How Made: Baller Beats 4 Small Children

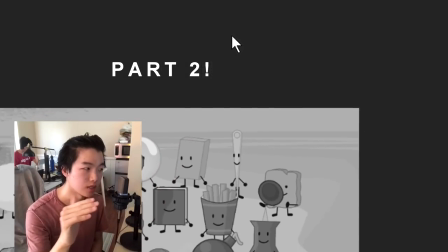part two. This is where I do the music and the background.
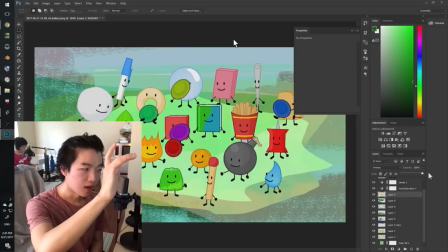The background art. I wanted to make it something abstract so that it looks cool, but you can focus on the characters too.
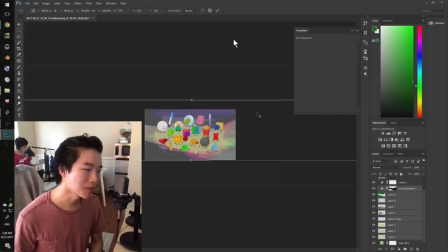And I wasn't really sure what direction it was going to go in. And I'm just like, oh, let's apply more filters and hue, saturation.
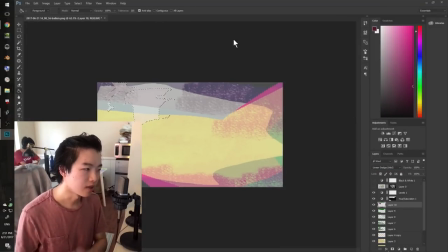Oh, and then there's our thing. I wanted to make sure we got the values bright and light, bright and dark, so that
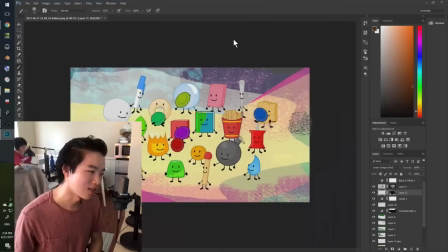to be composed right. So just to draw the attention to the center, you can see I'm adding more details just to make stuff look a little bit less flat.
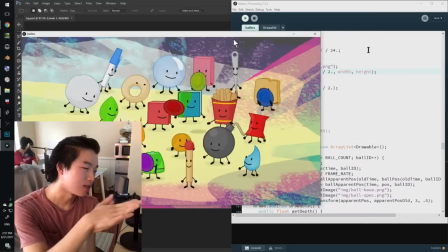I save that, get that into the program, and ta-da, there it is right there.
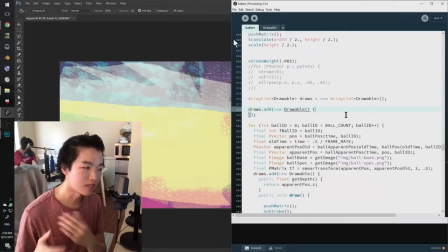At this point, I'm thinking, hey, it's looking a little bit dead. The camera's not moving at all. It's very clear.
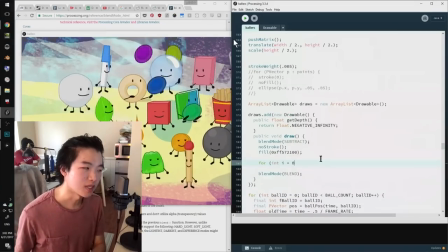It would be a great idea to add some camera movement to help mask some of that computer generatedness.
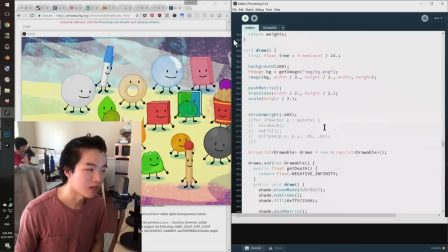That's just another thing where you want to add more and more organic things to make the lifelessness a little bit less apparent.
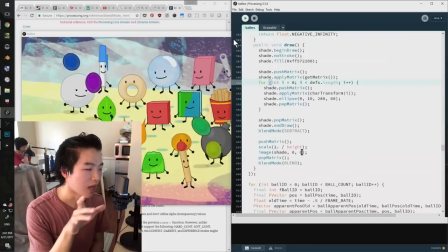So I'm adding a bit of camera movement so that it follows the balls.
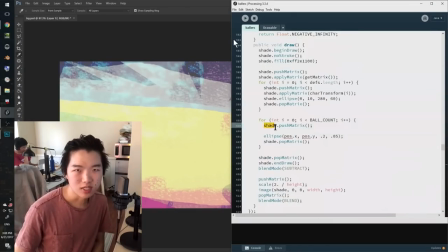I was thinking of just doing a sort of noise, just a 2D noise over time, but I thought it would be a little bit more meaningful if it was trying to follow a ball,
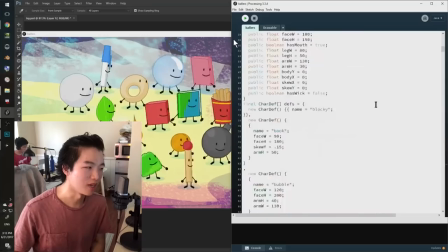because that's already a source of entropy, so why not make it follow the ball?
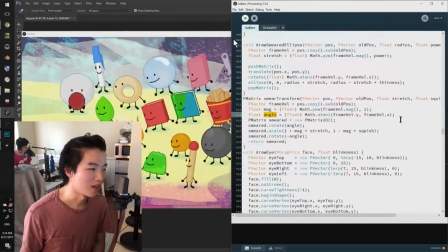The camera's actually lagging by like half a second, but I think because of that, it's hard to tell that it's following the ball, but it really is.
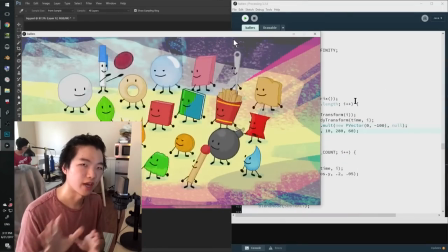And I wanted to make it subtle enough that it's not like super flashy, but instead it's just sort of masking some of the small,
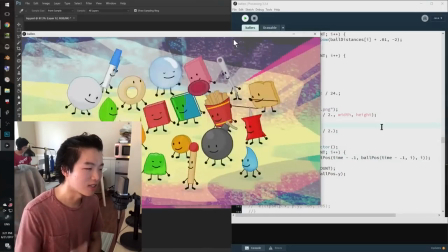it's like raising the noise level. There you go. See, you can see the background is not changing at all, but soon it will.
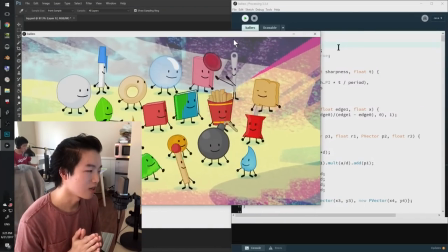And there's that. Now I'm gonna like start doing the render. Yeah, this is the rendering. See, it looks like a normal speed, but it's actually super slow.
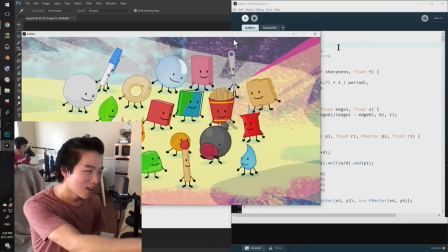And what I'm gonna do is I'm gonna just wait for it to render long enough, and then I'm gonna continue to play it at human watchable speed.
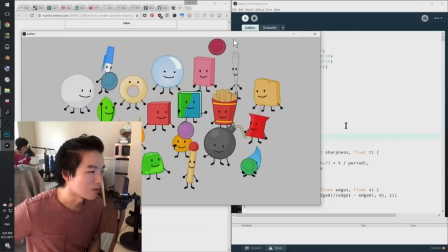See, there's the human watchable speed. There's that. At this point, I think I'm going to start jumping into the music at some point, but I can't tell.
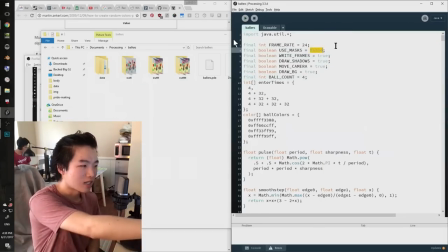Maybe I'm applying the different colors. You can see a tab open that I have is using the magic number,
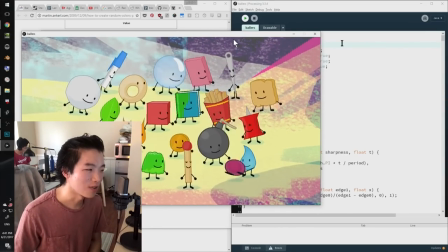magic ratio, I don't remember, some sort of value that you can add it, and it will never loop over.
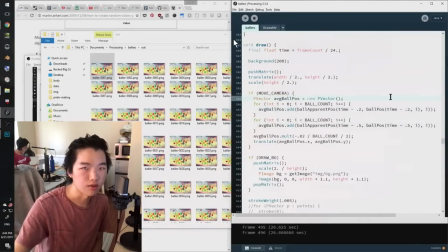You always get unique colors for stuff, and that's useful. Didn't use it at all in the final product. I eventually just used some hard-coded colors. I think that turned out well, too. Sometimes it's really easy to over-engineer and be like, oh, what if we want 1,000 balls?
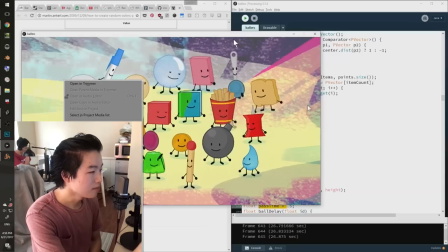What if we want 1,000 unique colors? But no. Yeah, so this is a melody that I wrote like in January, I think.
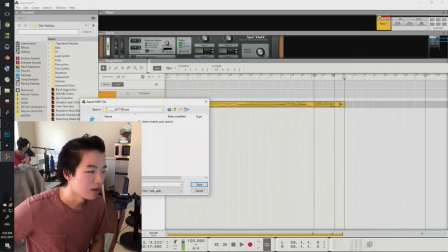Either January or February. And he thought, hey, why not use it for this video? But he did it in Reason.
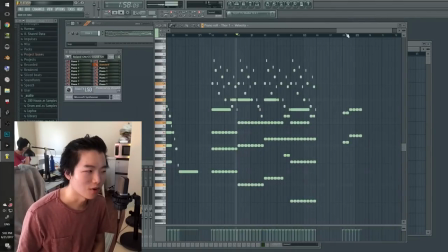And I don't really use Reason so much anymore because I'm really getting to like FL.
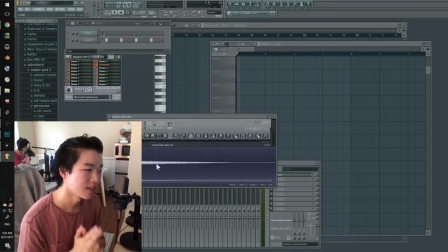I really like Edison. There's nothing like in Reason.
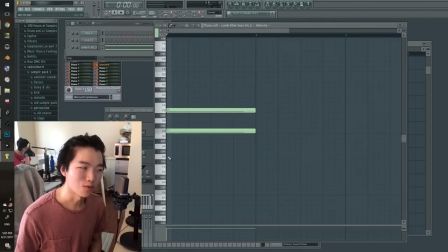I think that's the main reason I switched away from Reason, is because it's really hard to edit clips that you've already put in there.
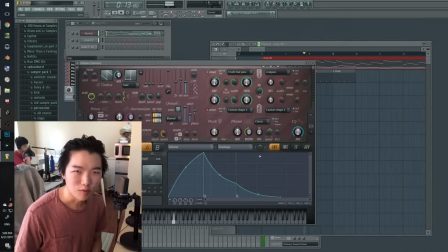There's like a keynote by the CEO or something of Propellerhead Software where he says, like, in a very arrogant way, like,
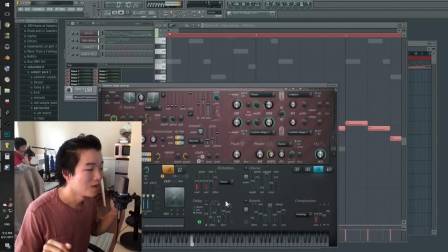we've already done all we can do with Reason. You know, people are saying, oh, our product, what more can we possibly add?
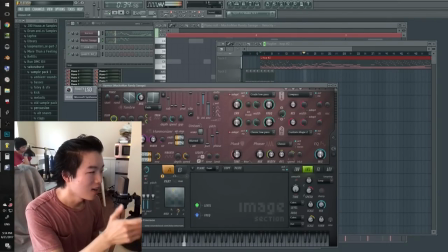Well, this is something you can add. You can add some fine-tuned audio editing.
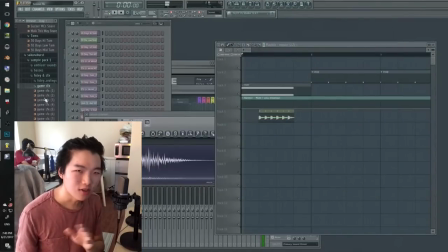I haven't, like, you can't even crossfade stuff. I mean, you can. Actually, you can. You can crossfade stuff, but the point is, I would really like to see something like this in Reason.
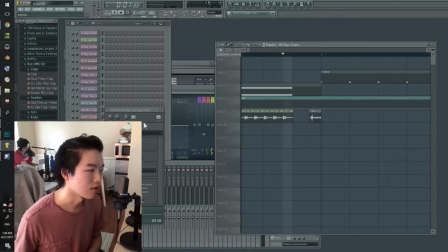I can't live without it. It's really great for editing clips.
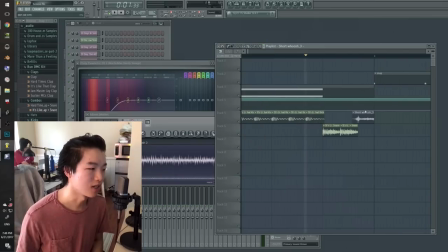Like, even adding reverb to a clip without having to, like, create a whole new channel and having to
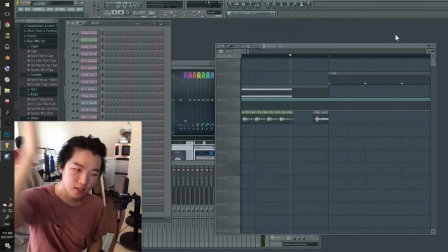maybe even bounce it out if I want to, like, pop off the reverb or play with the reverb in some other way.